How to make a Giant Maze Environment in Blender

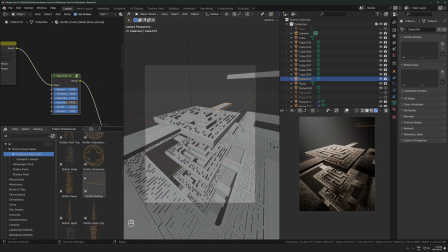626s
This is the pack that I made with sweeper 3d this comes with the new fantasy environments course if you want to get it i'll leave a link below basically uh i and him basically we just spent weeks literally doing nothing except 3d modeling every single day this ginormous pack um so if you
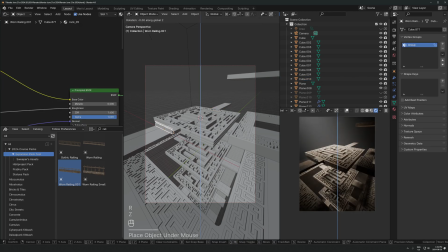644s
want to use it there's tons and tons of cool fantasy models in there i've been using it a lot in my renders and yeah if you want to use it
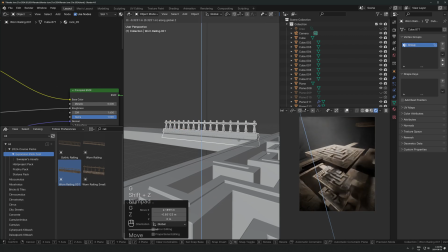651s
in your work too you can get it linked below comes as part of the course so i'm dropping a railing here um from
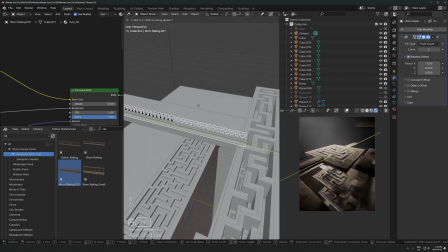658s
that pack array modifier on that just to get two of them in a row apply scale we'll just get rid of whatever's going on there and
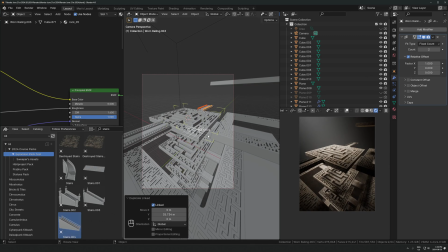664s
i didn't use too many models from this pack but i did use another stair thing uh just like a set of stairs which i kind of modified after two not this one but the other one here this is one that sleeper made and
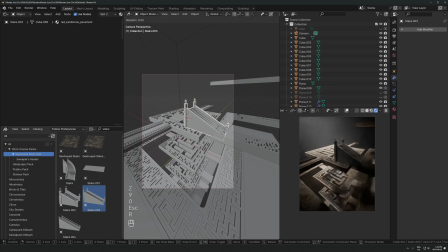677s
sometimes when you have stairs in a render like this it can just be a really nice way to anchor it and make it feel a little bit less abstract and crazy and more like a place you could actually walk in.
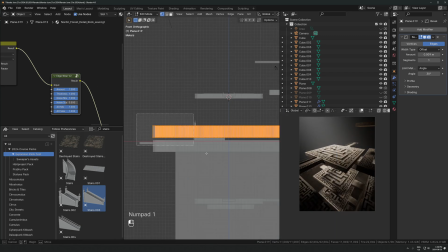690s
And also with stairs, it gives you a very clear sense of scale and how big things are.
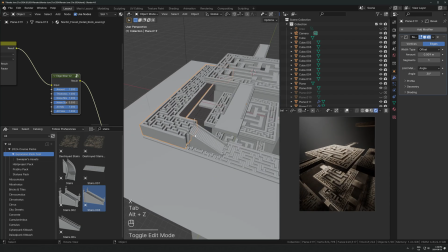695s
So that's why I like adding things like stairs and railings in here is just because when you have something that's this abstract and weird,
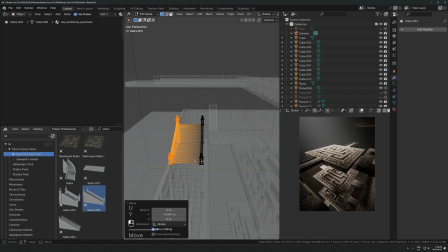701s
sometimes it's nice to just bring it back to reality a little bit with some familiar objects,
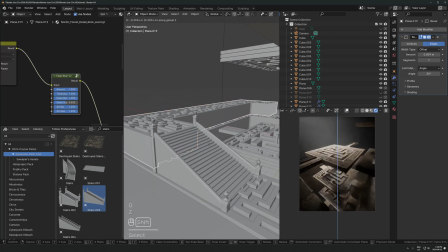707s
some familiar objects or things like people, which I'll add later.
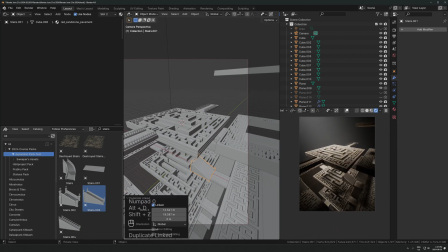712s
but that's where it's nice to have things like that so again duplicating the same couple of pieces throughout the whole scene um i'm don't
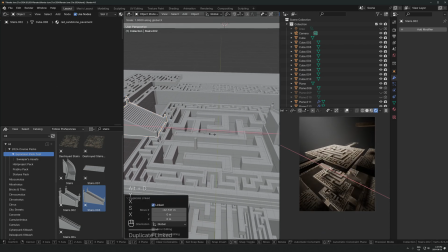720s
be afraid to like reuse the same model a bunch of times often you can't really tell that it's duplicated and it more often than not it will just make
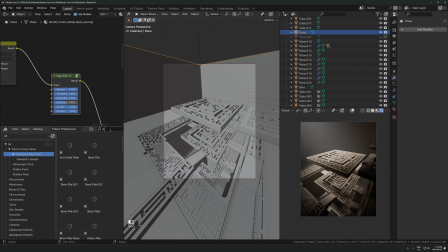728s
it feel more cohesive and actually like the whole thing's meant to fit together
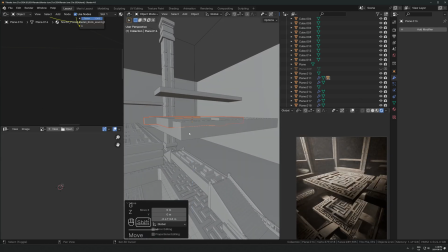734s
and then here i'm just dropping a pillar from the same pack i'm kind of cutting through a lot of time here
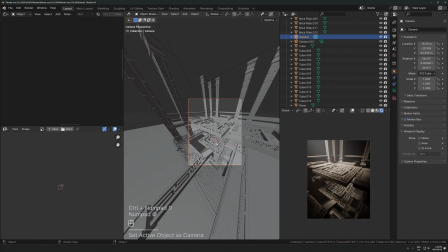739s
but um i tried a bunch of different places to put this in and here's what i mean where
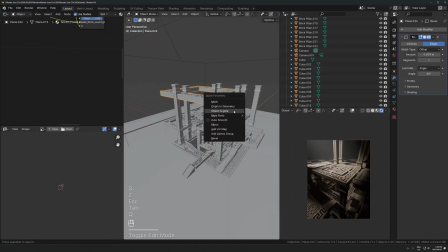744s
it's like it gets a little bit too chaotic and then i dial it back after and just kind of keep what looked good with that
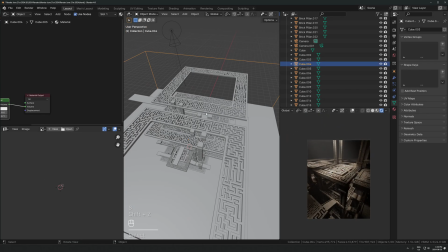750s
chaos i just added so those pillars aren't going to be as crazy as they are here but um they're going to be like in the bottom section and
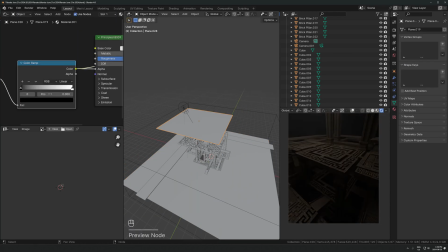757s
throughout the scene in places that make sense for it to be in it'll be there but
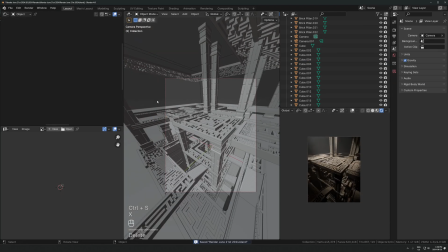762s
um it's not like i'll delete some of the top ones where it doesn't really need to be there.
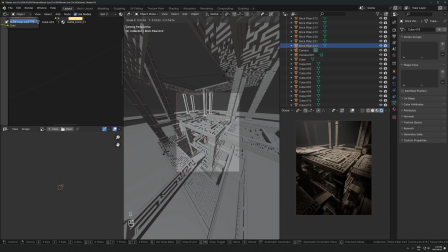768s
So this is sped up, but really what I'm doing here is nothing that new.
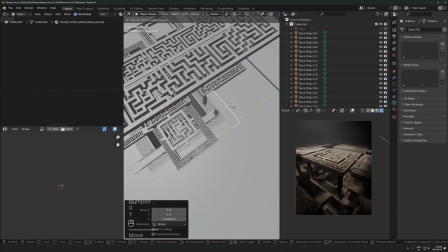772s
I'm just kind of messing around with the lighting a little bit, like adding in different objects to cast shadows on the light, just to try and make it a bit more interesting.
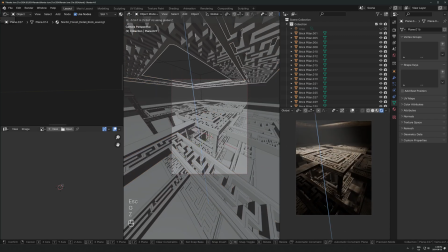780s
So it's not a big blank sheet of light coming down.
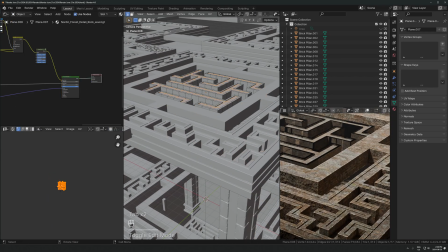783s
And then I'm just duplicating the same pieces that I made at the beginning throughout the scene, adding a bunch of stuff in a bunch of different places, bringing it back a bit, deleting stuff,
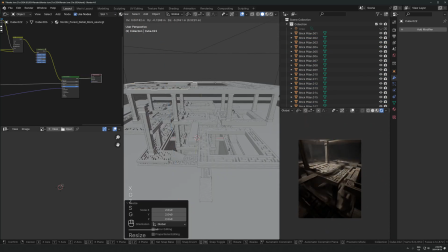793s
kind of bringing a bit more order back into it but it's kind of this balance of like adding a bunch of stuff
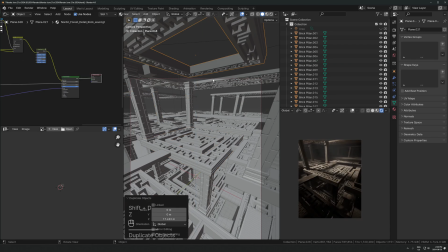800s
and making a bit making it a bit crazy and then dialing it back a little bit to come back to a place that's a bit more reasonable and then kind of
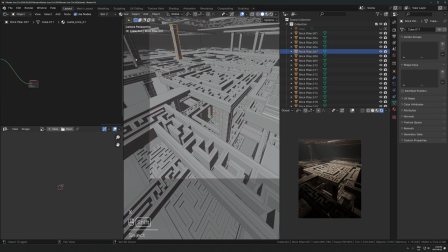808s
repeating that over and over again eventually you end up with a finished render so
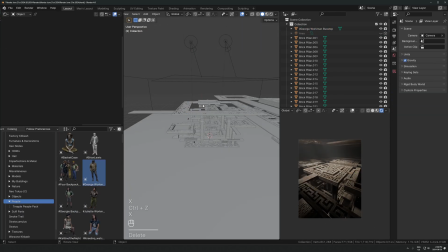815s
there's not much i can say about this part here because it's really just a lot of like moving things around just a little bit here and there and just seeing what is going to look better and you can
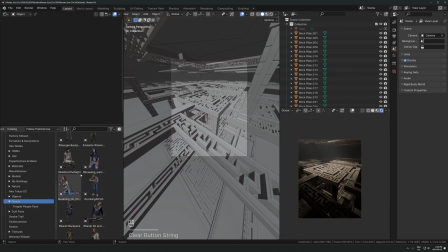822s
see it's getting duplicated quite a lot so it's i'm trying to get it out into the distance a little bit more and then i can shine some other lights in uh in some spots in the distances by just duplicating the spotlight and then kind of moving it out there
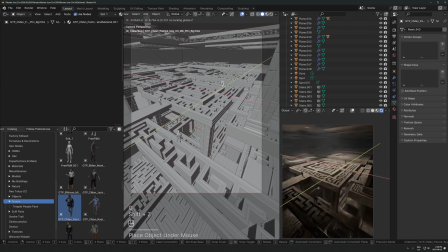836s
here i'm adding some people so this is just a random pack of people from i think cg trader which is just a website with a ton of 3d models it's like i think it's a paid pack i'm not like affiliated or anything it's just some random thing i bought a long time ago but however you want to you get a person in there just find some models download them there's three ones out there too you can find um and then
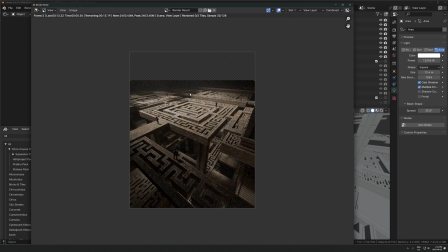855s
that adding in some models of people like this can be a really nice way again to bring it back to reality a little bit when
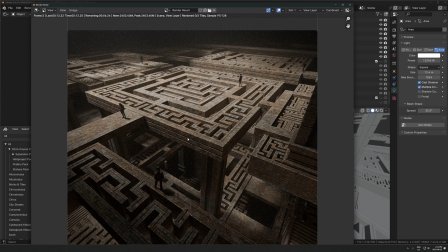862s
you have this really abstract thing and also it just adds a sense of scale as well you know exactly how big a person is so when
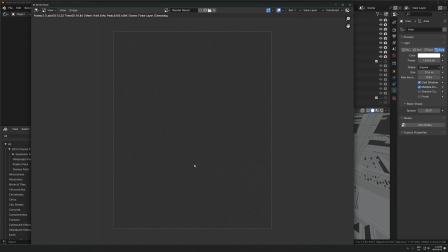870s
a person is standing on something you know how big that thing is so if you have something giant with a bunch of people on it which are
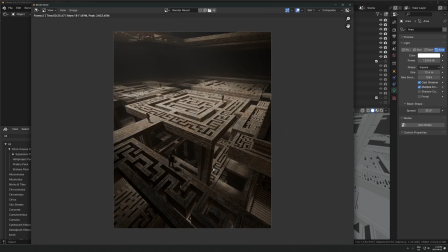875s
small makes the whole thing feel even more giant um and i think it also is nice in an abstract vendor like this for the reason I mentioned before
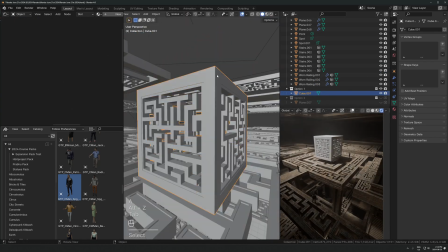882s
which is it makes it it like it brings it back to reality a little bit makes it feel kind of like a place that you
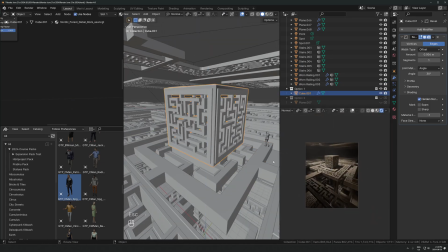889s
could be exploring which is a feeling that I really like to have in my work um so you know you can imagine if there's people there it's like
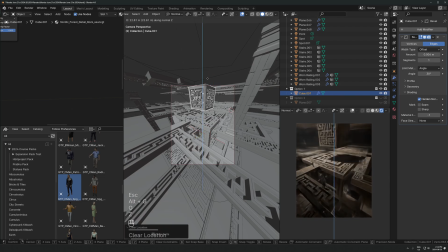896s
well it's somewhere you can go so that's kind of a nice feeling to have in there sometimes and the rest of this is really just
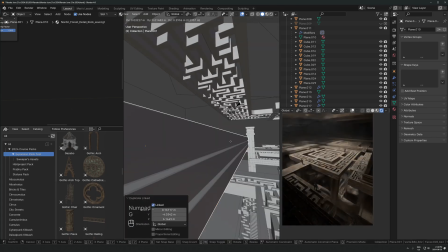904s
the same thing of me messing around and just moving moving objects around and just trying to fit this puzzle
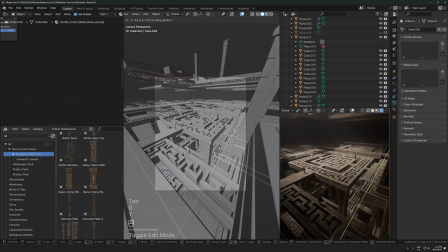909s
together in the way that looks the best um and there's not that many tips i can give for that other than just
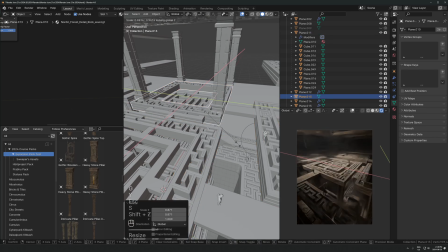915s
don't give up just keep trying uh take a break if you need to but um yeah just moving things around it and i think spending not
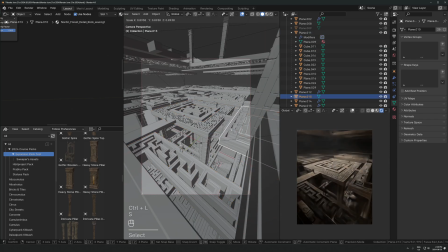923s
too much time but a good amount of time on this stage which is kind of boring uh that's really where you get it from like a pretty
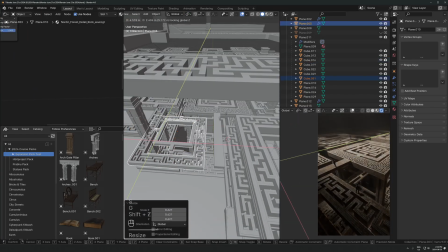932s
good render to a very good render is spending time just trying to make
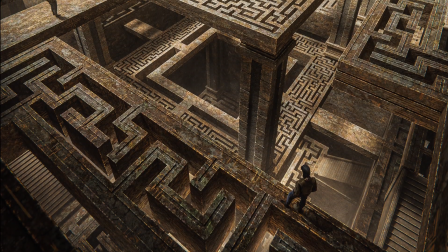937s
all the pieces you've added fit together in the best way possible so after a bit of
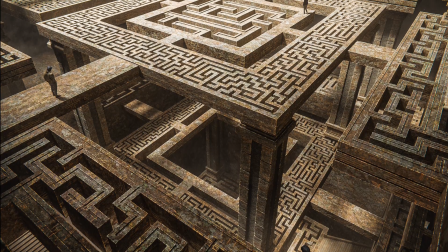942s
photoshop work you're just adding contrast and saturation and clarity and then like your curves adjustment
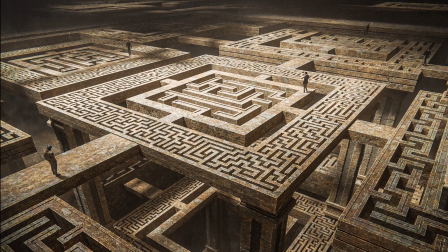947s
grain sharpening here's the final result so i
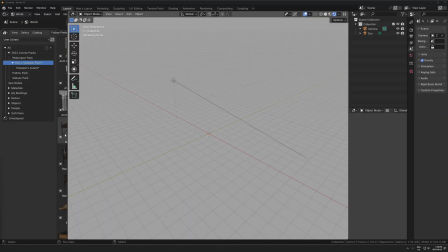951s
hope that was enjoyable so if you made it this far in the video again you might want to check out the new fantasy environments course like i said we literally spent weeks
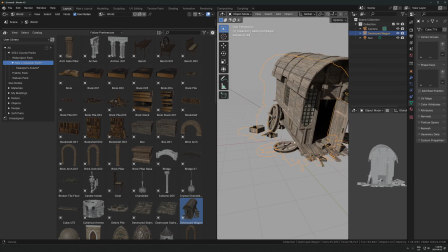958s
modeling all the stuff in there that is in the pack i also spent like thousands of dollars hiring other artists to
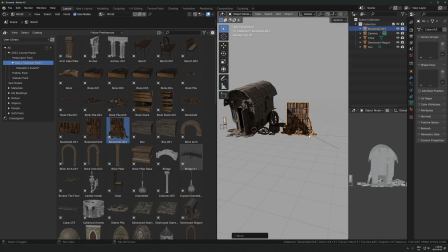965s
create other custom packs for everyone to use in the course so you can use it in commercial work whatever plus a full course built
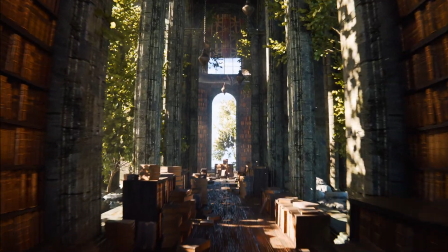973s
around all these assets teaching you how to make environments like you can see here so if you want to check this out i'll leave a link below other than
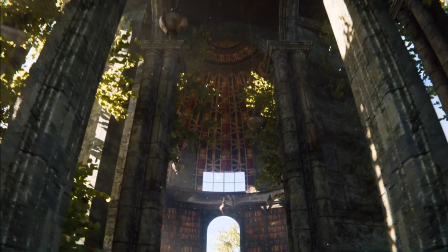980s
that thank you for watching and i'll see in the next one